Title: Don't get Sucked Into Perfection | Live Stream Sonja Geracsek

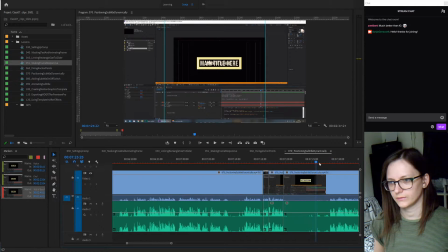[25:31]
And I don't think I'm doing anything until here. So until I stop typing, I'm going to cut this part out.
That we're calculating here.
Is this? Here. Yeah, it's just a keyboard click. What is that?
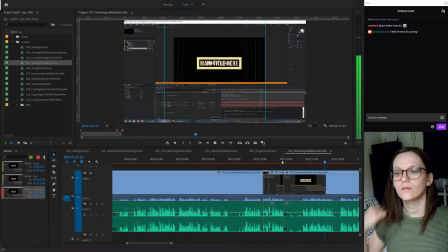[25:50] let's call it, I can call it Y position, but I want to keep it short, so I'll just call it Y pause. And now we want to calculate.
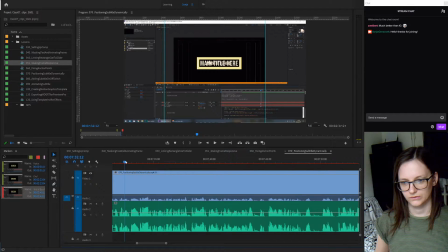[25:55] And also I actually didn't.
I want to take this arm out. I think my mouse isn't moving. That's always the annoying... it's moving exactly in that moment, but it's not moving before.
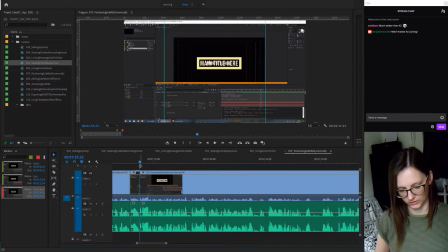[26:12]
Okay, so what I'm gonna... Actually, I'm not gonna cut this. I'm only gonna cut the audio here. So this is what I meant by sequencing. If there is movement during a part that I want to cut out, what I do, I check if the scene before that has any mouse movement or any kind of movement on screen,
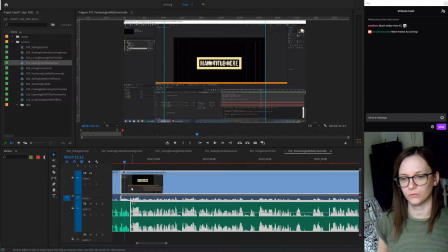[26:31]
and I just overlap this part of the video that I want to keep over a part of audio that's already there and just cut out a bit of video that came before.
We want to calculate, and also I actually didn't need to call the subtitle and the subtitle height, but if ever you need it, you already have it written out here and you can use it in some other time,
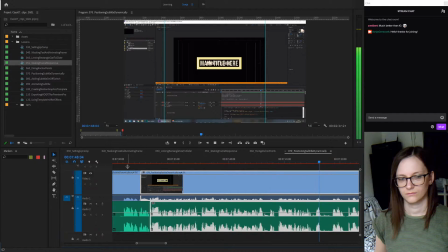[26:48] but essentially we need to calculate the title height. So we want, at first we want to position...
Hello everyone who's joining on Instagram Live!
Further down on the screen. But first, where we want it to be is at half of the title height, so that would be the center, which means we want title height.
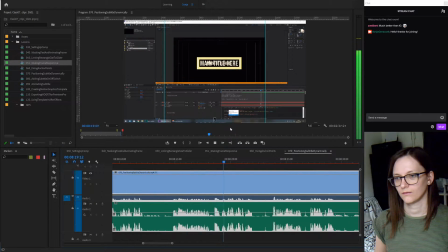[27:03] I'm scrolling in the suggestion bar is never a good idea, let's not do that. So title height divided by...
Do I want to remove... Yeah, let's remove this arm. I don't like that.
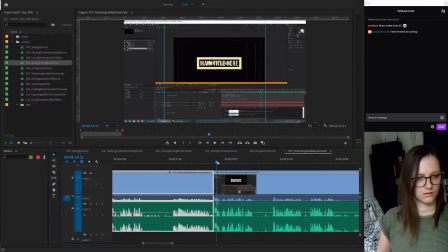Let's see who has joined us. Hello.
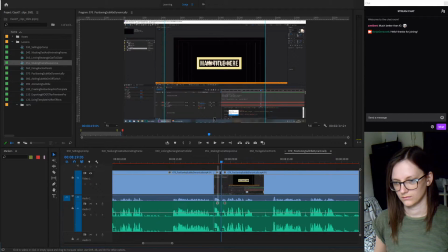Let's not do that.
So title height divided by 2, that will give us 2.
Okay, I'm not actually saying anything here. I think I'm just thinking. So I'm going to cut that out as well.
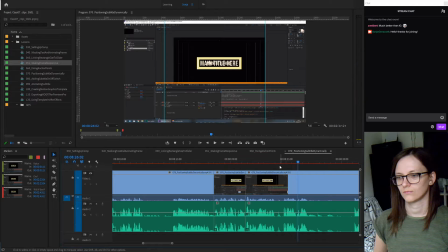[27:43] That will give us the center of the title, but we also want...
What is this? Okay, that's just the spacebar. That's fine.
Also want the padding, and we want the padding to be divided by 2 as well.
And I'm thinking here, so I definitely want to cut that out.
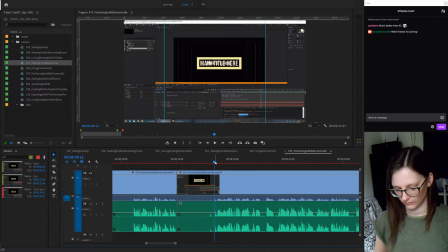[28:04]
Okay. And I don't know if you know this, but to cut something like this clip and this to shift into this space, it's called a ripple delete.
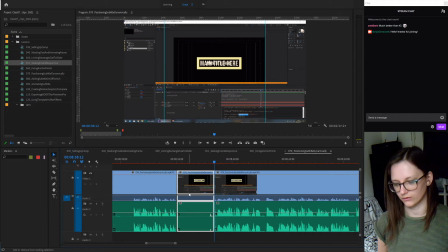[28:19]
It's shift and delete on the, so not backspace, but delete on the keyboard. Can you do backspace? I wonder. I always use delete. No, you cannot use backspace. That's the point. You need an extended keyboard or a delete button and not a backspace.
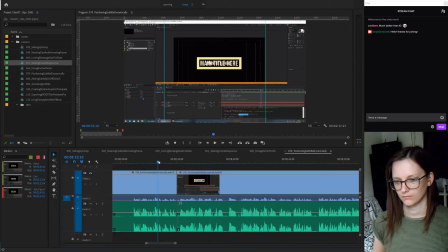[28:36]
So.
Well, what do we? Since we added the padding, we said. So. But 2 as well. What do we? Since we added the padding, we said 50 pixels.
Actually, I think
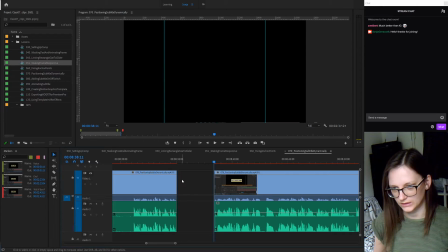[28:50]
I probably want a little bit of a break here because I'm questioning myself and my own methods.
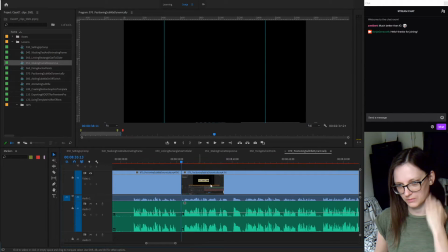[28:56]
So I'm going to leave a little bit of a space here for that thought.
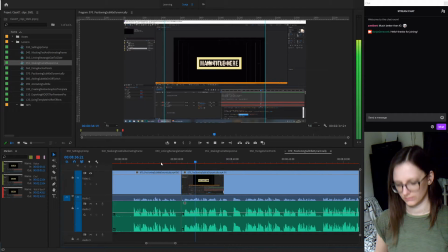[29:01] As well. What do we? Since we added the padding, we said 50.
So I want this out as well.
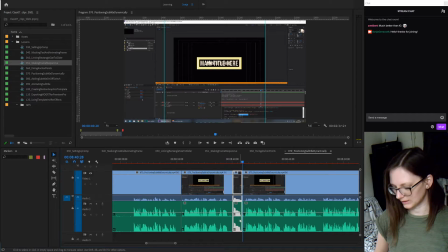[29:14]
And the mouse ends up exactly in the same position as before the I always look for that so that you don't have jarring cuts of the mouse. There's a little bit of a jump, and maybe I can just
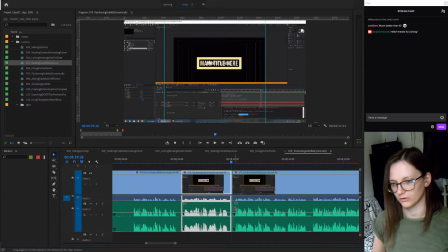[29:29]
cut this just a tiny little bit earlier so that the mouse is a little bit closer to the next mouse position, just so that you don't see the cut so much.